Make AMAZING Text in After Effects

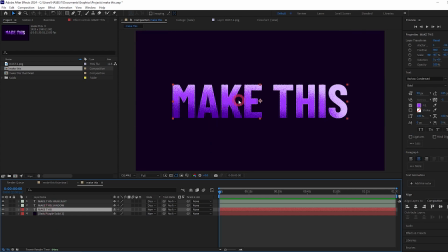And one thing we're also going to do here, you'll notice if I press Control T and I change this text to something else the highlight and the shadow don't change as well So right now we can't edit our text to fix this What we need to do is parent the source text property of the shadow and the highlight to our main text So to do that,
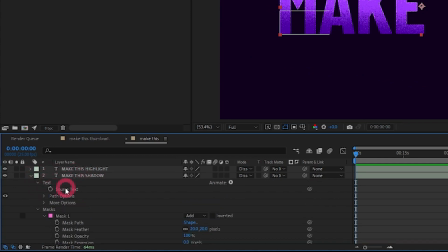let's twirl down the shadow layer twirl down text and we have source text here Let's do the same for the main text layer and we can use the pick whip next to the source text on the shadow layer drag
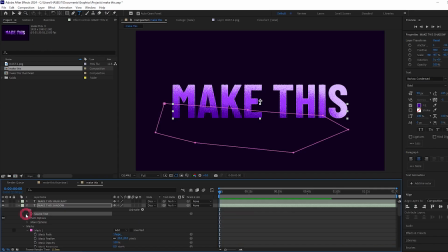it to the source text property on the main text and if we now twirl down this we can see what it's done here
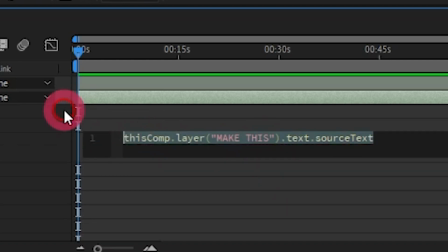it's basically said make this equal to the main text layer and we can do the same for the highlight but to make a little bit quicker I'm just going to
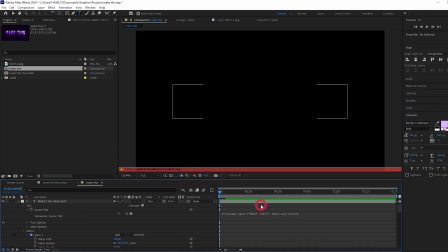copy and paste the expression hold alt and press source text and paste it in there as well now let's twirl these down let's even lock these highlight and
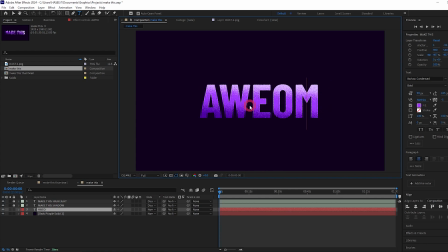shadow layers so we don't accidentally select them and now we can change our text and it's going to also change the shadow and highlight layers. It's looking pretty awesome already. This also means we can animate our text and the highlight and shadow layers will follow wherever we animate the main text.
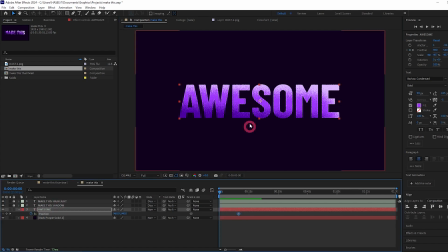So for example let's add a position keyframe on our main text and drag this keyframe along a bit and now we can drag it down and I've just realized we've missed a step.
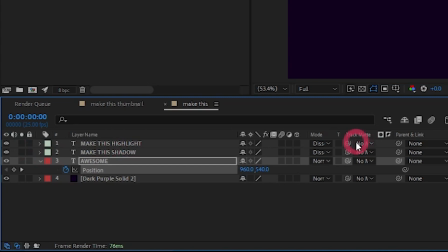Let's control Z that. Unlock our shadow and highlight layers again and let's parent them to our main text layer. So just highlight them both. Use the parent pick whip onto our main text layer and now we can
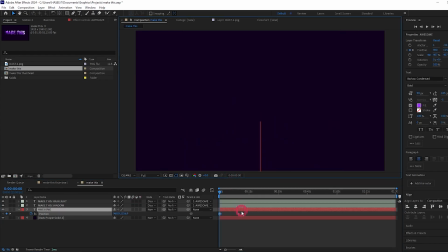create a new keyframe by dragging the position down and we got our animation working
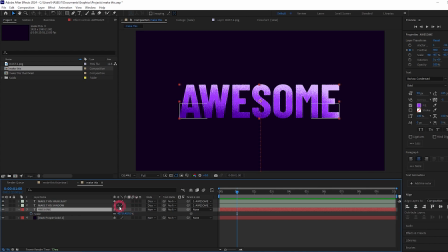I think it would look cool if it moves up and then scales up so let's set a scale keyframe at two seconds at one second let's scale it down press U with this layer selected to show all the keyframes
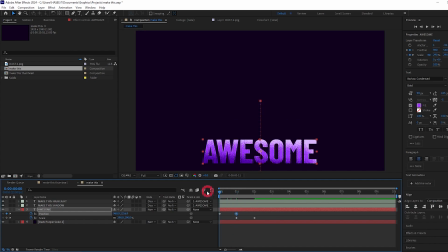so this is going to show the position keyframes as well so now it comes in and
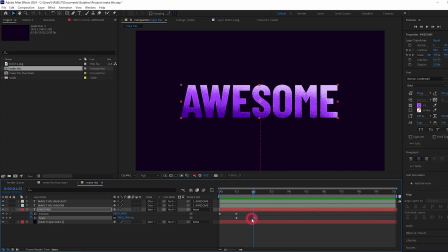scales up we're going to change the easing on these so highlight them all press F9 come to the speed graph editor let's
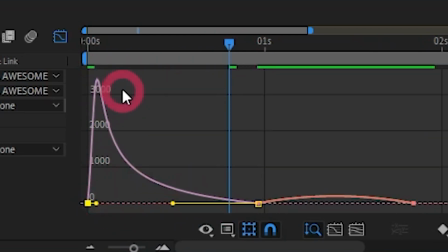change the easing so it comes in super fast and then slows down and
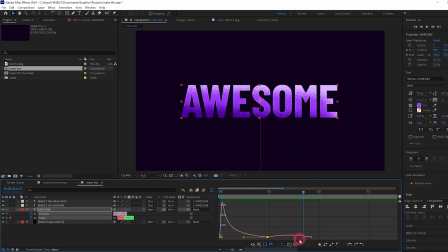then for the scale easing we want it to be more slow at either end fast in the middle like this now
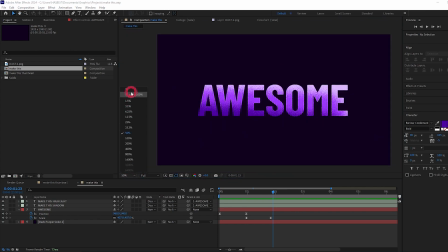if you like how this looks you can leave it here. But I think at the moment it looks a little bit too perfect and we can rough it up a bit, make it look a bit more analog.
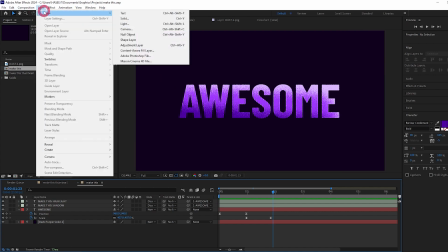And the way we can do that is to create a adjustment layer by clicking Layer New Adjustment Layer.
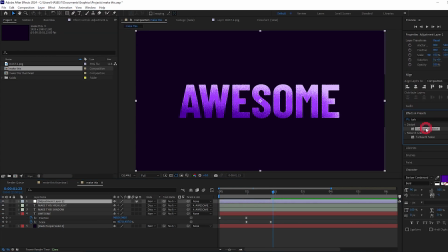Add an effect to it called Turbulent Displace. And right now it's pretty extreme effect.
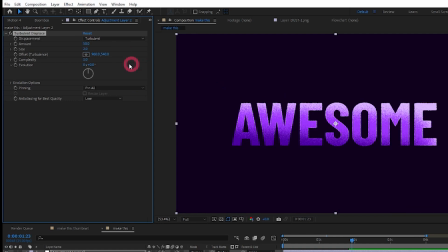To make this much more subtle let's change the size down to maybe three. Let's leave the amount at 50.
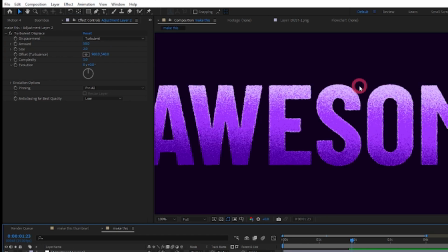Actually I think three is a bit too much to it is and what this has done if we zoom in is it's kind of roughed up the edges
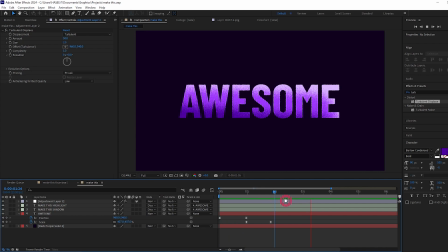and what we can also do because right now it's looking quite static once the text has stopped moving and just to add a little bit
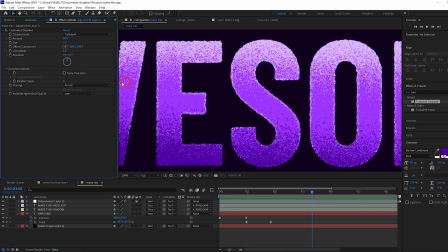of movement we can come to the evolution options and here's the random seed if you change the random seed it's gonna sort of change how the turbulent
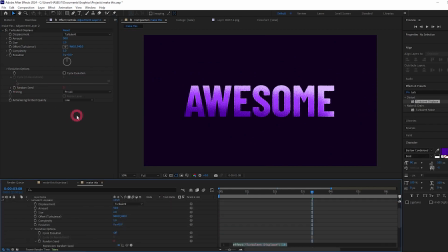displace looks we can actually press alt and click on random seed and we can set an expression down here to make the random seed constantly change
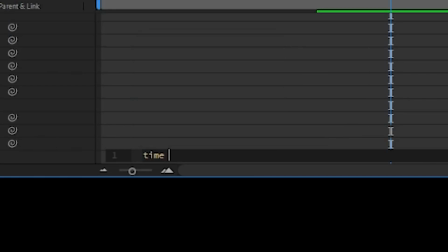over time and the way we do that is we use the time property and then let's multiply that by a certain factor and whatever number we type in here is going to be the speed at which it's changing.
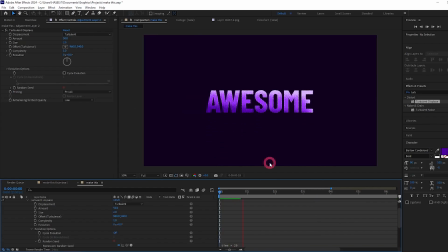So you can play around with this. I'm gonna go for 20 and let's play this and if we zoom in a bit you can see it changing there. You can play with the amount, the size of the turbulence along with this random seed property to get some varying looks. Just for fun let's make it a bit more extreme.